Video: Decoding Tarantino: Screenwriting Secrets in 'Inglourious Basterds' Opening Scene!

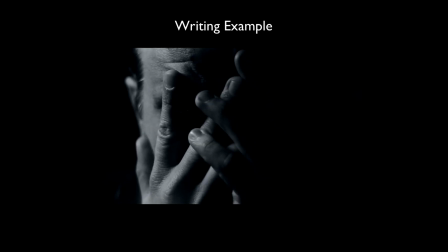What emotions are heightened by the timing of your storytelling? So in summary, pacing is a storytelling tool that can elevate your scenes.
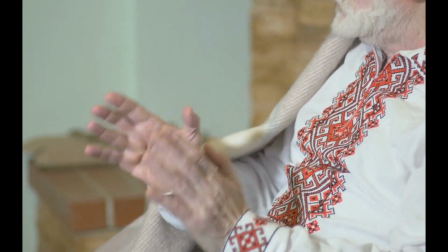Be intentional in how you pace your narrative. Use timing to build and release tension strategically. Moving on to the third lesson, character introduction and establishment.
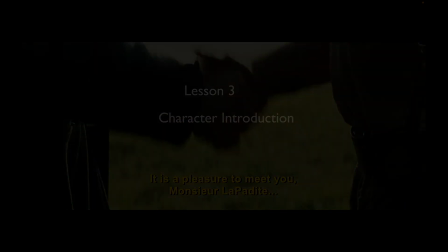The opening scene of Inglourious Basterds introduces Colonel Hans Landa in a way that immediately establishes him as a formidable and unpredictable antagonist.
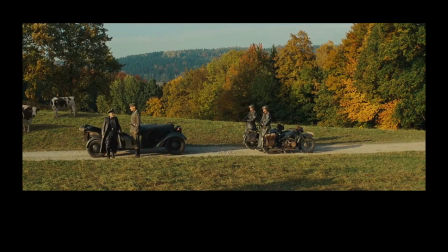Let's delve into the art of impactful character introduction. From the moment Landa enters the scene, we get a sense of his personality, his methods, and his power.
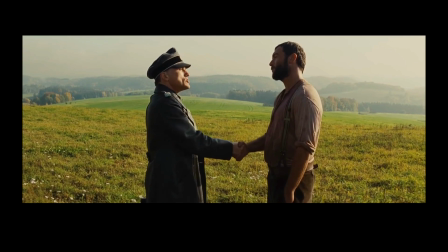It's a masterclass in making a character memorable right from the start. So let's look at the opening scene.
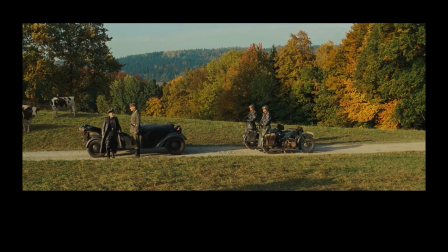As we watch Colonel Landa get out of his jeep, you notice something significant, that the three soldiers that are with them are at attention, that they have deep respect for him, and that tells us that he is a serious officer,
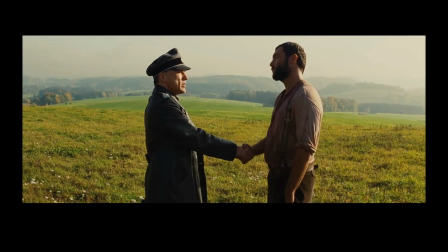that he has a reputation. Now let's look at how he introduces himself to the French farmer, La Petite.
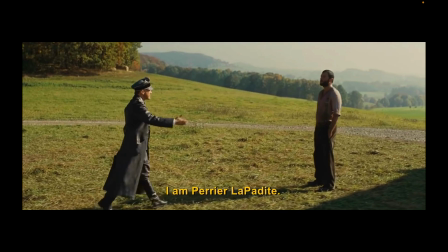Est-ce la propriété de Perrier La Petite? Je suis Perrier La Petite. C'est un plaisir de vous rencontrer, Monsieur La Petite.
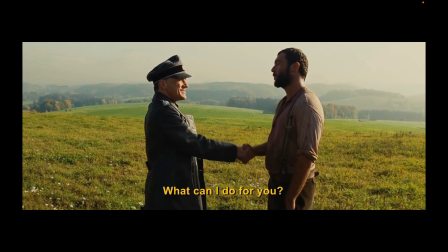Je suis le colonel SS Hans Landa. Je suis un pauvre. J'espérais que vous m'inviteriez à entrer chez vous.
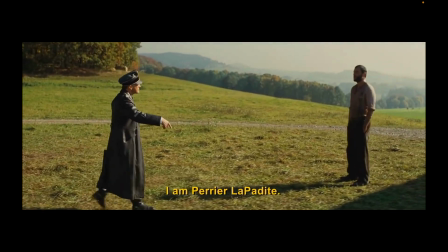So there's a couple things to take away from this particular introduction. Notice that Colonel Landa is speaking in French, not German.
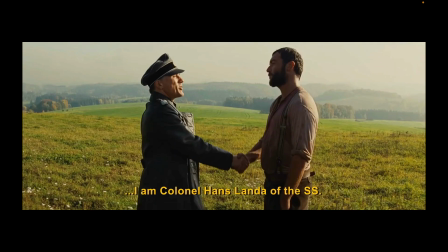So he's speaking in the language of La Petite, which I think would be a little off-putting for La Petite.
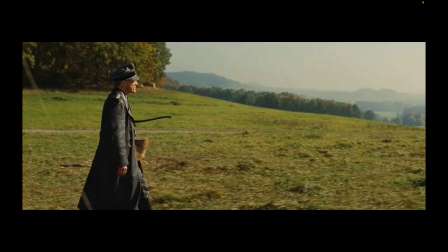But it tells us as an audience that Landa is looking to put La Petite at ease.
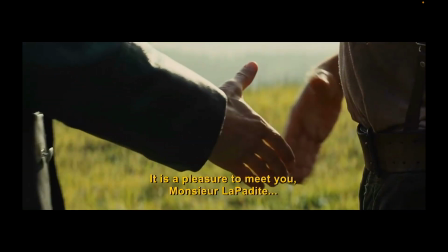We also notice he is very cordial. He shakes his hand, But you do notice there is a little sense of his authority, though,
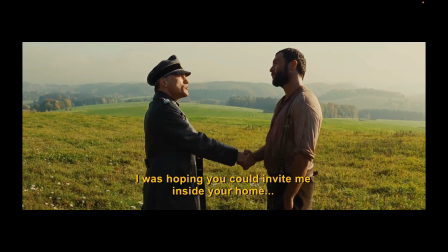because he requests, quote unquote, requests Le Petit to let him inside.
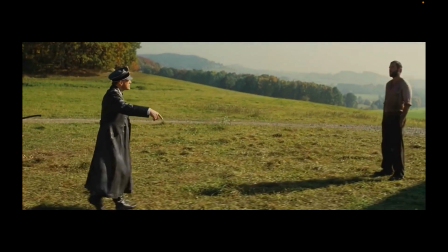But you know that's not a request. You know that's an order.
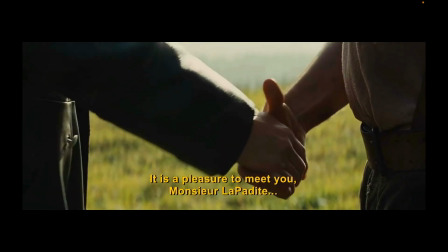So he is showing that he is willing to wield power, but do it in a way that is unexpected.
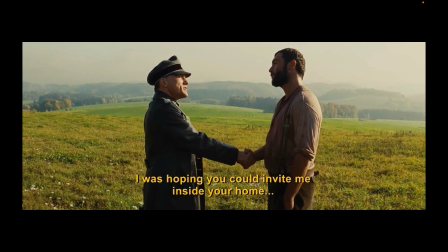So that's a very interesting character trait about Colonel Landa that we can learn from this particular introduction.
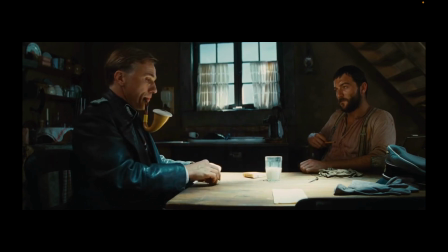As screenwriters, the opening scene is our canvas to paint a vivid picture of our characters.
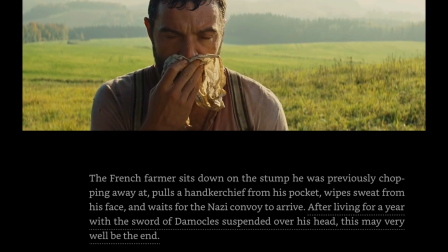Consider their entrance, their first words, and how they interact with the world around them.
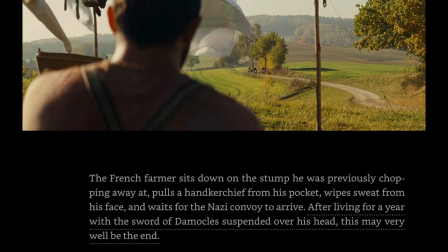What can you reveal about the personality, goals, or conflict in those initial moments?
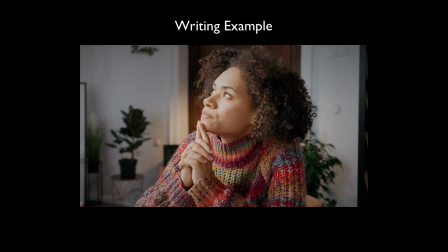Writing example. Think about a key character in your script. How can you introduce them in a way that leaves a lasting impression?
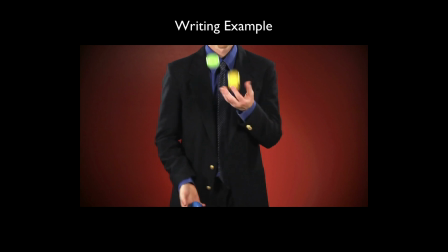It could be through a unique action, a distinctive piece of dialogue, or a subtle visual detail that speaks volumes.
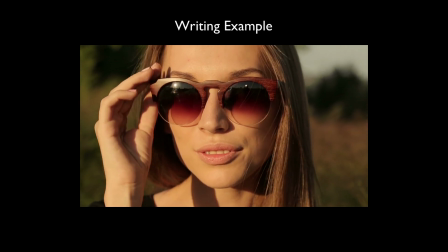Now, write a brief introduction for a character in your script. Focus on creating a memorable first impression.
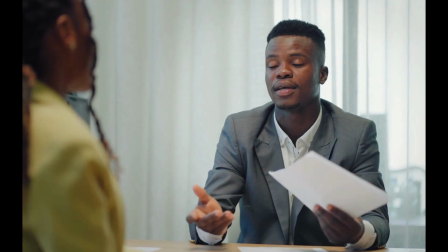What details can you include that immediately communicate something essential about the character?
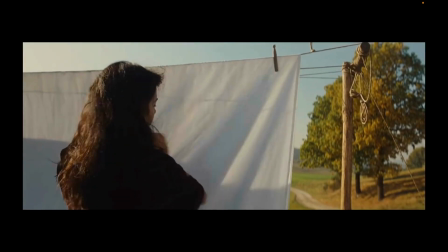Now let's delve into the fourth lesson from the Inglourious Basterds opening scene: visual storytelling and cinematic techniques.
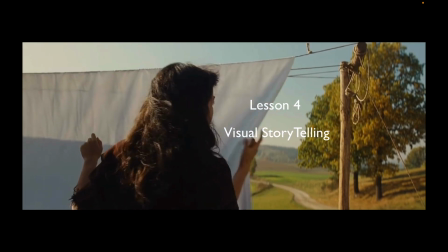Tarantino's use of camera, framing, and shot composition add layers of meanings to the narrative.
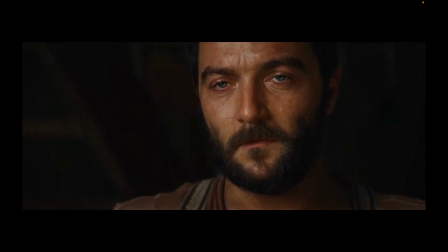Notice the close-up of characters' faces, the framing that establishes certain details, and the overall visual language that heightens the tension.
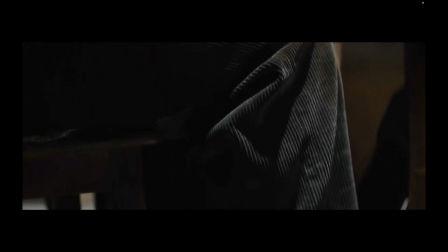These are elements that go beyond the script, but contribute immensely to the storytelling.
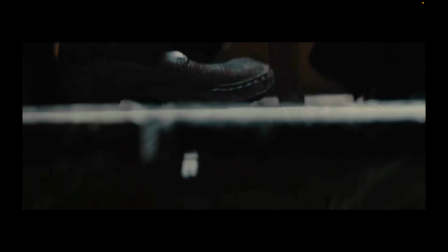As screenwriters, it's crucial to collaborate with your cinematographer and director to bring your script to life visually.
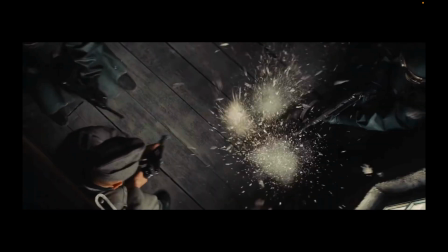Consider how the camera can enhance the mood, emphasize character emotions, and create a more immersive experience for the audience.
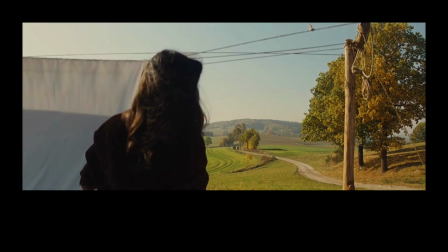So the first clip I'd like to bring up for visual storytelling is showing the clip of the daughter at the beginning of the scene,
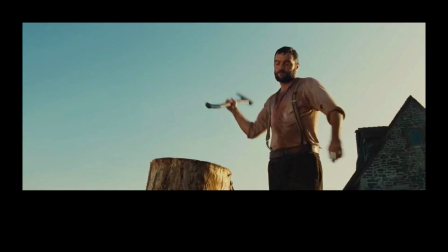where she moves the laundry from one side to the other, in some sense allowing us to frame the movie within the movie.
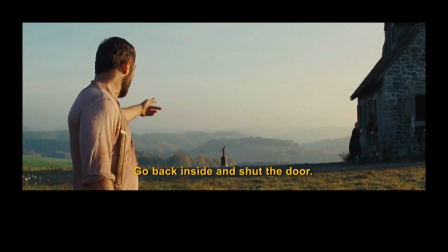Let's take a look at that scene.
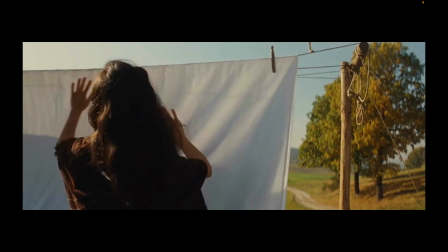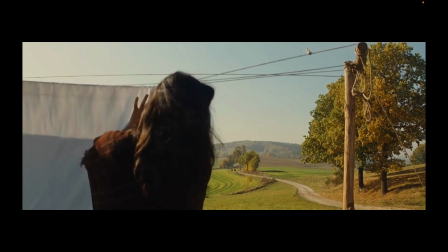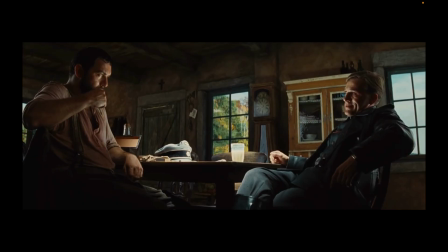The second scene that I'd like to point to is just the way that Tarantino brings the camera down so we can see that the family is underneath the floorboards.
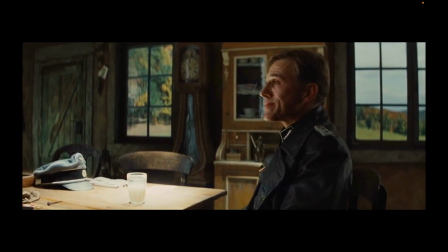He could have easily have said this in conversation, but it brings the audience into a much higher
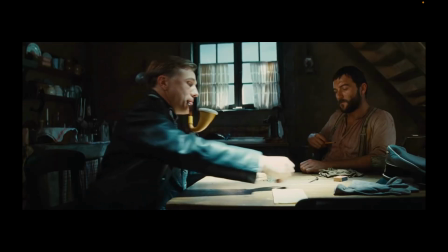tension-filled mood when he moves the camera down to show us what is at stake.
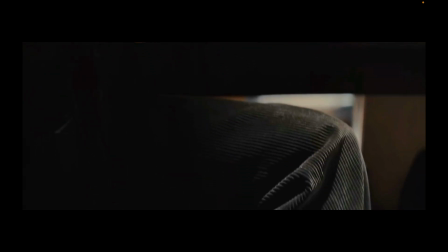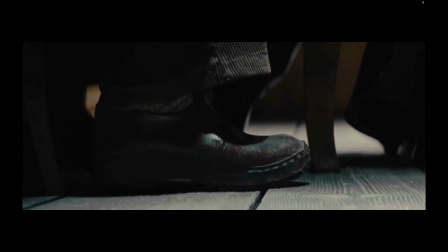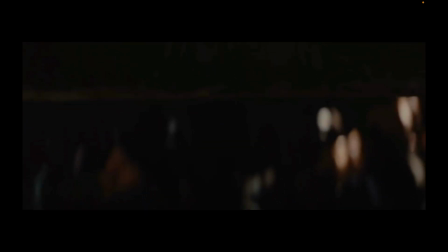Well, I guess that should do it.
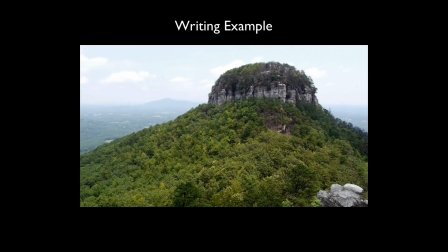Writing example. Think about a pivotal scene in your script. How can visual elements enhance the storytelling?
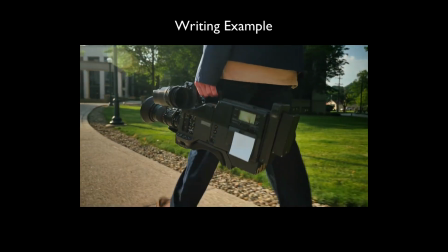It could be a unique camera angle that adds a layer of meaning, or a visual motif that runs through the scene in reinforcing a theme.
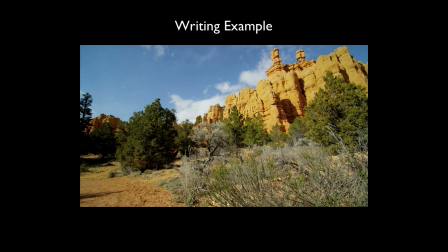Write a scene with specific visual instructions. Consider camera angles, framing, and any visual cues that can complement the dialogue and action. How can the visuals amplify the emotional impact of the scene? Visual storytelling is a collaborative effort that can elevate your script to cinematic heights.
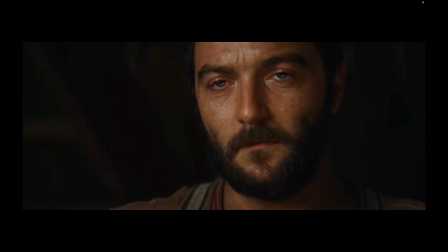Work closely with your filmmaking team to ensure that the visuals align with the tone and narrative of your screenplay.
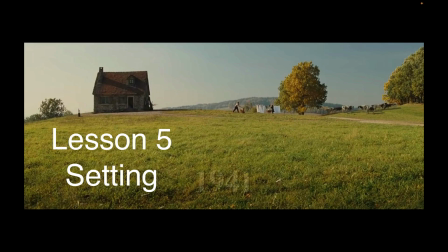Our fifth lesson takes us to the importance of setting and atmosphere. In the Inglourious Basterds opening scene, the seemingly peaceful farmhouse becomes a battleground of tension.
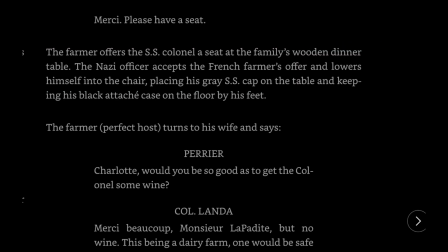Let's explore how setting and atmosphere can become powerful storytelling tools. Even in an ordinary setting, the atmosphere is thick with tension. Tarantino plays with our expectations, turning the mundane into something unsettling.
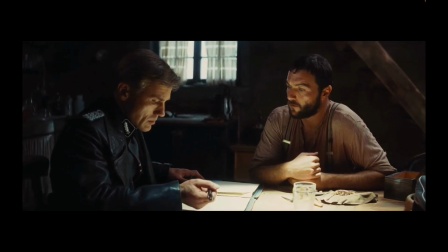As screenwriters, we can learn how to leverage our setting for maximum impact.
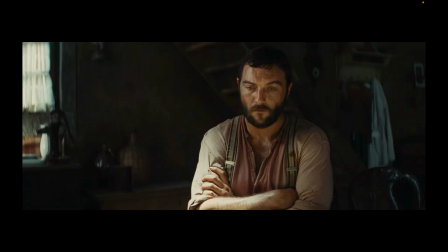The one important thing to note during the filming of these scenes, notice how tight the camera is.
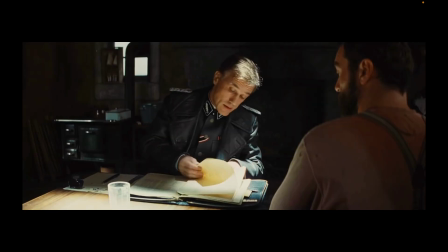Notice how the farmhouse,
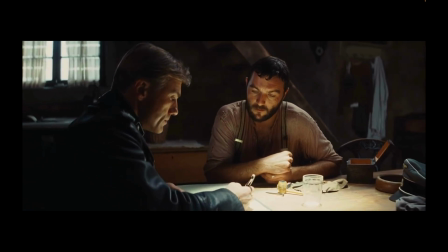which could be something that is really big and bright and is very spacious, look how confined it is.
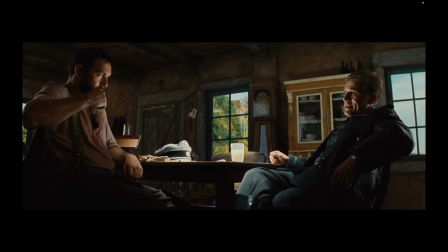Look at how it is shot. Look at how the elements of the scene come together, where the two actors are very close in proximity to one another, so that you feel like this is a very cramped space.
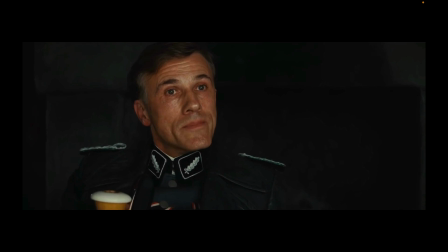This is one great use of Tarantino's use of setting.
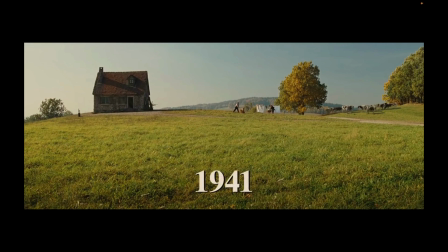Another great use of setting is just that farmhouse scene in the beginning, where you see that this farmhouse is in the middle of nowhere,
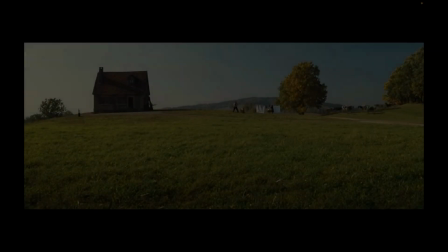that there's no one else around, that this family is sort of separated from society, from other people around them.
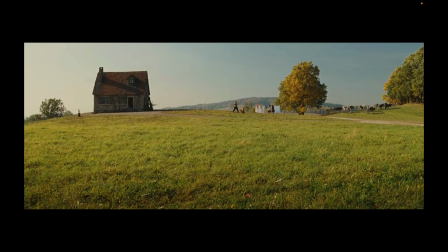So take a look at that as well too, where you, in some sense, this farmhouse gives you a very claustrophobic and also isolated feeling.
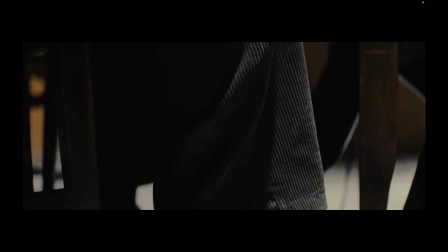Consider how your chosen setting contributes to the overall mood of the scene. Is there a contrast between the external appearance and the underlying tension?
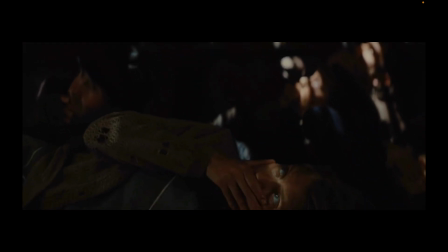How can you use the environment to reflect the emotions of your characters? Writing example.
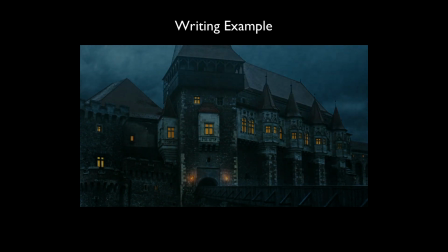Think about a key location in your script. How can you describe it in a way that sets the tone for the scene?
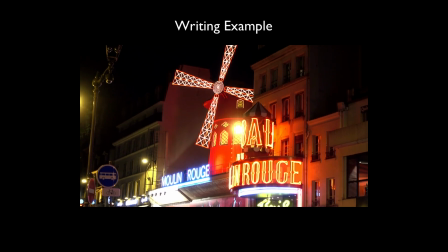It could be the lighting, the soundscape, or specific details that evoke a particular atmosphere.
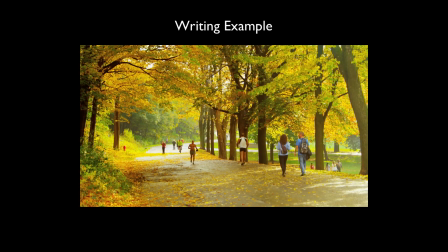So write a scene where the setting plays a crucial role. Experiment with different locations and explore how each setting influences the mood and tension of the scene.
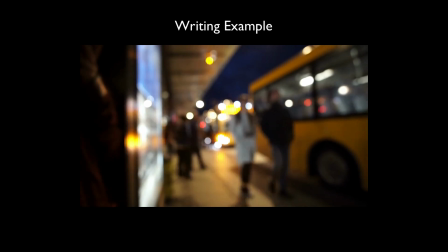How does the atmosphere change when the characters are in different environments?
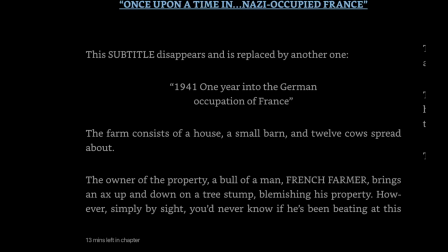Settings and atmosphere are integral to storytelling.
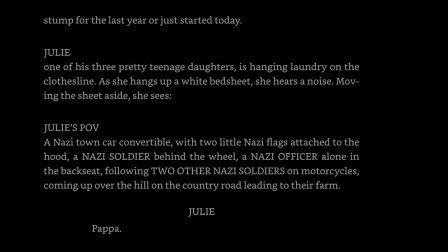Use them strategically to enhance the emotional impact of your scenes and transport your audience into the world of your screenplay.
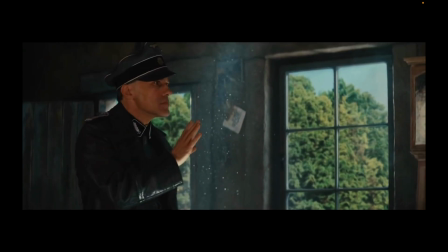As we entangle the threads of cinematic brilliance,
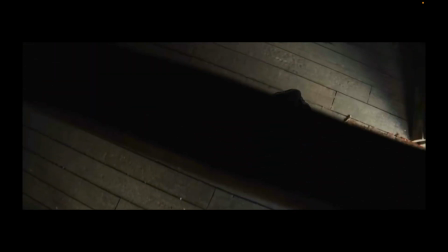keep in mind that creating an unforgettable screenplay involves weaving together the intricate dance of dialogue, pacing, character, visuals, and atmosphere.
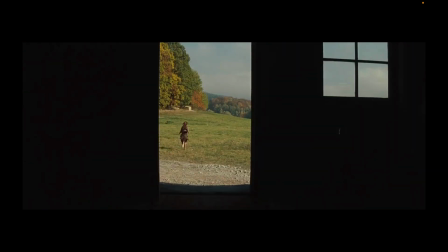Inglourious Basterds has generously opened the door to a treasure trove of invaluable lessons. Now I'm turning the spotlight to you. Which cinematic gems do you want us to unearth for our next screenwriting expedition?
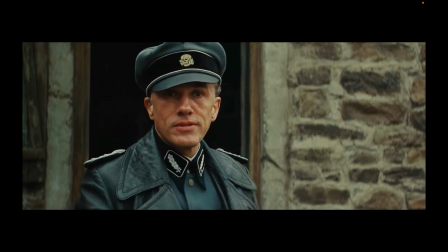Share your thoughts in the comments below, and don't just stop there. Hit that like button, spread the word by sharing, and of course subscribe for a front row seat to more riveting screenplay insights.
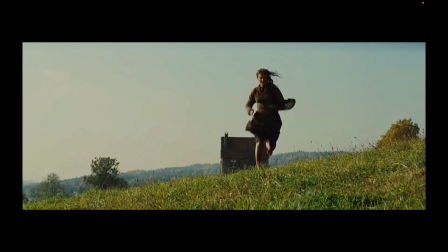Until our pens meet again, happy screenwriting, fellow storytellers, and remember, as always, live well and write well.